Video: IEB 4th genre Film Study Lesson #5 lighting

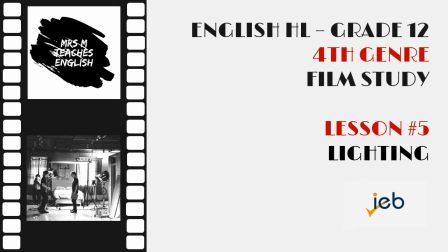Film study is an option for the IEB's fourth genre in the English Home Language curriculum. This is the fifth video in a series of lessons designed for grade 12 students who have selected the film study option.
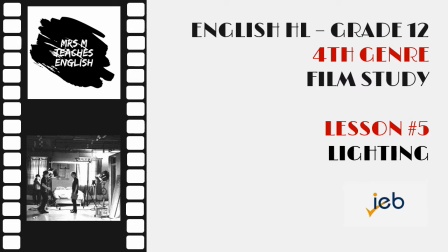This video gives basic information about the lighting techniques used by cinematographers.
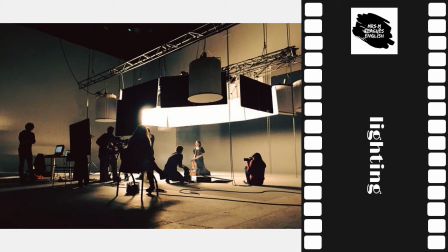Filmmakers use natural and artificial lighting to achieve a wide range of visual effects, as well as to influence the audience's responses to a scene. The angle and direction of light gives the audience
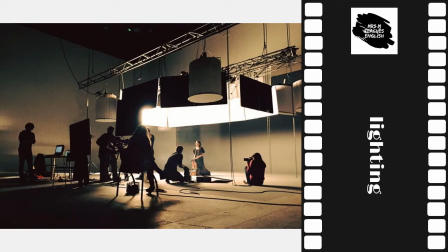clues about where and what time of day the scene is taking place, and where they are supposed to look. How well the movie is lit influences how the audience perceives the production values and therefore the quality of the movie.
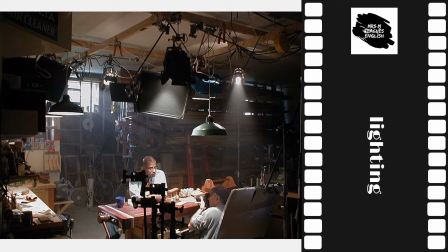Light can be classified in several ways, including how sharp are the shadows, what is the angle of the light, how bright is the light, what color is the light, how many lights are being used.
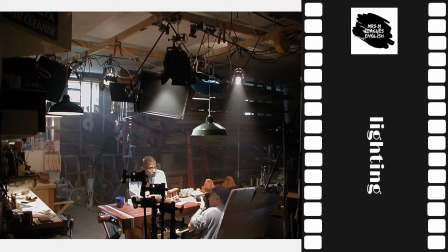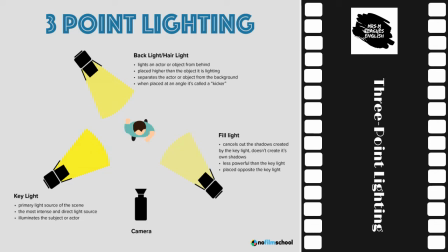Three-point lighting is the standard lighting scheme for classical narrative cinema, most films. In order to present an actor's face or any object with a sense of depth,
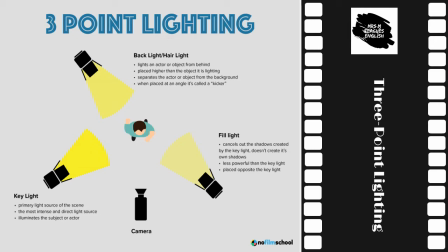light from three directions is used. On this slide, you can see the actor in the middle facing the camera. There are three sources of light around the actor: a backlight, a key light, and a fill light.
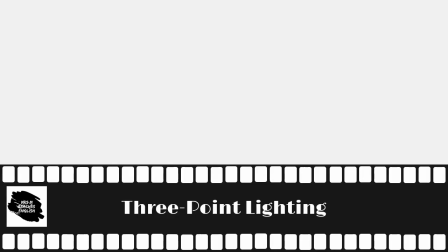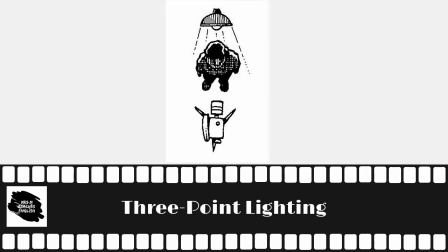A backlight picks out the subject from its background. This is used to produce a silhouette with the main source of light behind the subject.
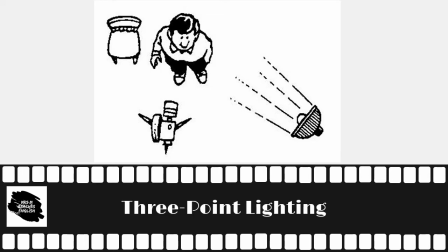A bright key light highlights the object. This provides the main light on the movie set. It can be filled to provide even and shadow-free illumination.
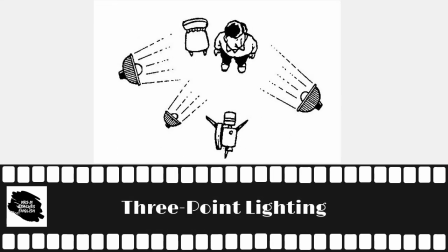And a fill light from the opposite side ensures that the key light casts only faint shadows. It softens the directness of the key light.
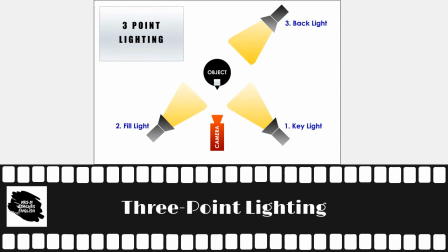Remember the positions of the lights in relation to the camera and the object being filmed. On the next slides, we'll look at some examples.
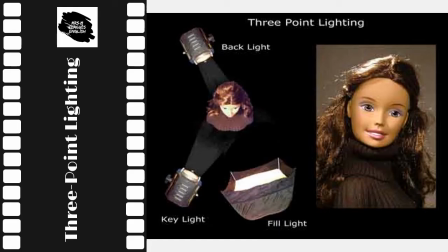If you use all of these three lights, a backlight, a key light, and a fill light, you'll create a picture without shadows, as close to normal lighting or daylight as possible. But cinematographers often choose to use these lighting techniques separately.
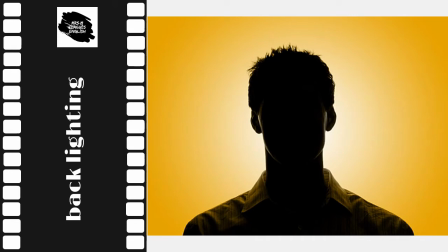With backlighting, the face of your character won't be clear. A backlight illuminates the back of a scene and the head and back of a subject. It often creates a halo effect around the head and shoulders of the subject.
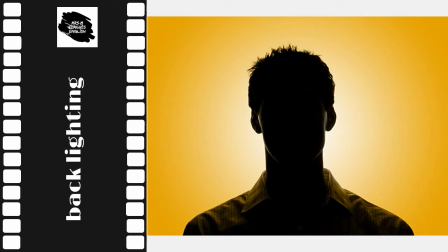Can you think of occasions when this would be necessary in a film?
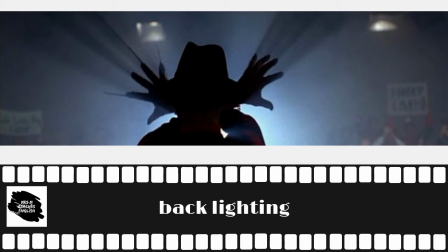What genre do you think this is? Yes, horror.
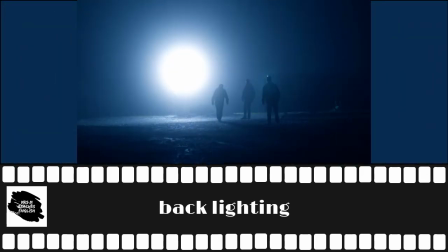And this one?
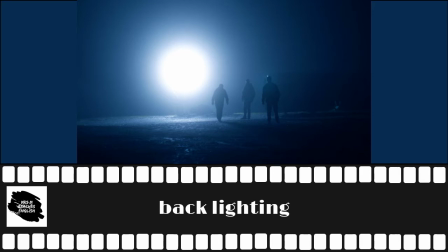Backlighting makes it difficult for the audience to make out details in the foreground, adding to the sense of mystery and suspense.
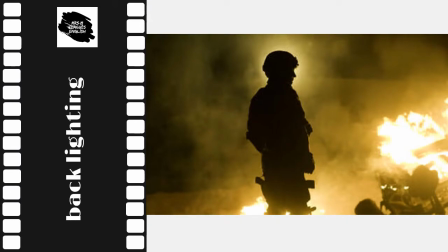Here's an example of backlighting from The Hurt Locker. Pause the video and think of reasons why backlighting has been chosen for this shot. What's the effect? How does the silhouette of the soldier work as an image, a symbol?
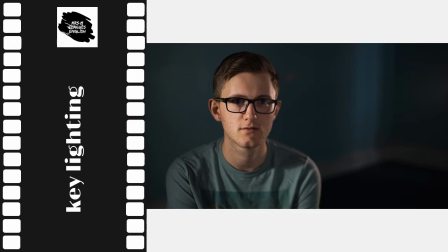Key lighting is the main and strongest light source in a scene or on an actor.
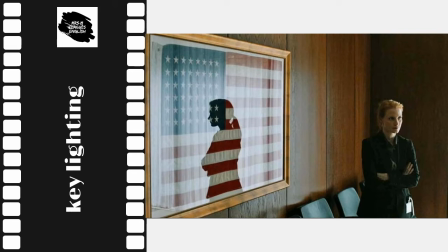Here's an example from the film 0 Dark 30. The light source is from one side. deliberately creating the silhouette on the framed American flag.
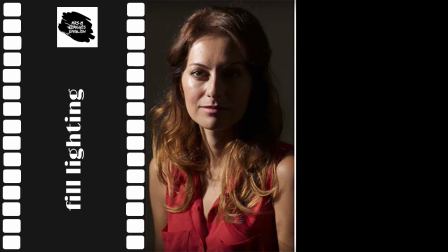Fill lighting adds dimension and softens harsh shadows created by the key light. The picture on the left shows key lighting. The light shines on the actress from the left, leaving the right side of the still in shadow.
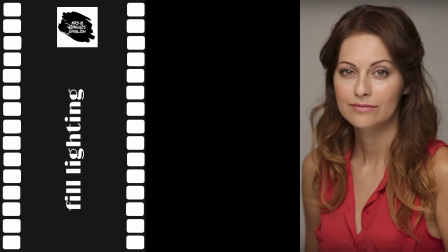With fill lighting, in other words, adding another light, these shadows are removed.
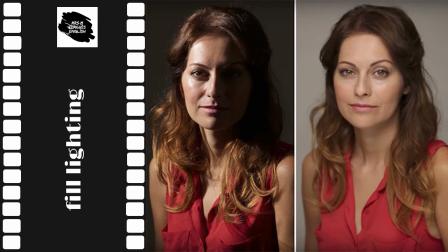When the pictures are side by side, it's easy to see the difference between key lighting on the left and fill lighting on the right.
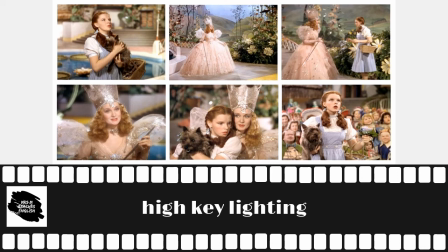High key lighting is a lighting scheme in which the fill light is raised to almost the same level as the key light. This produces images that are usually very bright and that feature few shadows on the principal subjects.
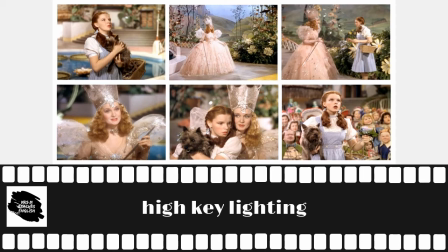This bright image is characteristic of genres such as musicals and comedies. I hope you recognize the stills on the screen, all taken from The Wizard of Oz, the Oscar award-winning
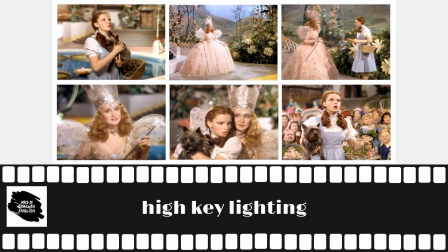1939 musical film, which makes use of high key lighting.
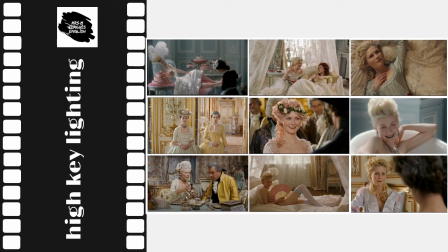Here are some more examples of high key lighting, all from the 2006 movie Marie Antoinette. This lighting is often used in television sitcoms, commercials, and music videos.
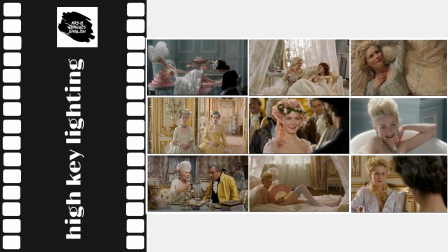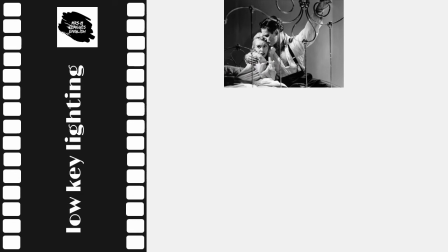Low key lighting is a lighting scheme that employs very little fill light, creating strong contrasts between the brightest and darkest parts of an image,
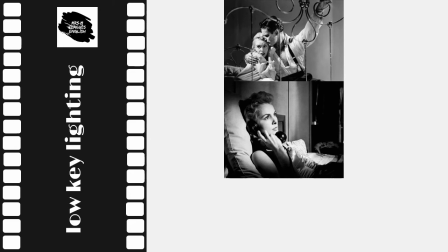and often creating strong shadows that obscure parts of the principal subjects.
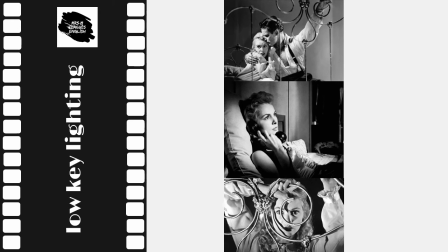This lighting scheme is often associated with what we call hard-boiled or suspense genres such as film noir. This is where lots of shadows are used to create mystery and suspense.
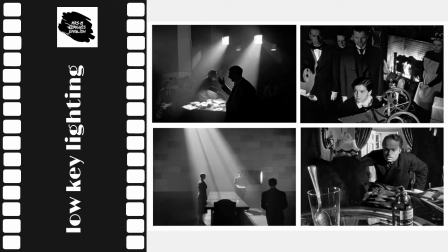Here are some stills from the film Citizen Kane, showing the use of low-key lighting.
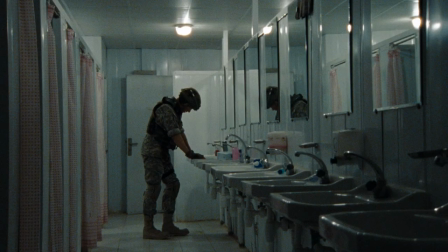And a still from The Hurt Locker, using low-key lighting as well. What's the effect of the muted colors and lighting in this scene? How do they convey the emotions of the soldier who is leaning on the wash basin?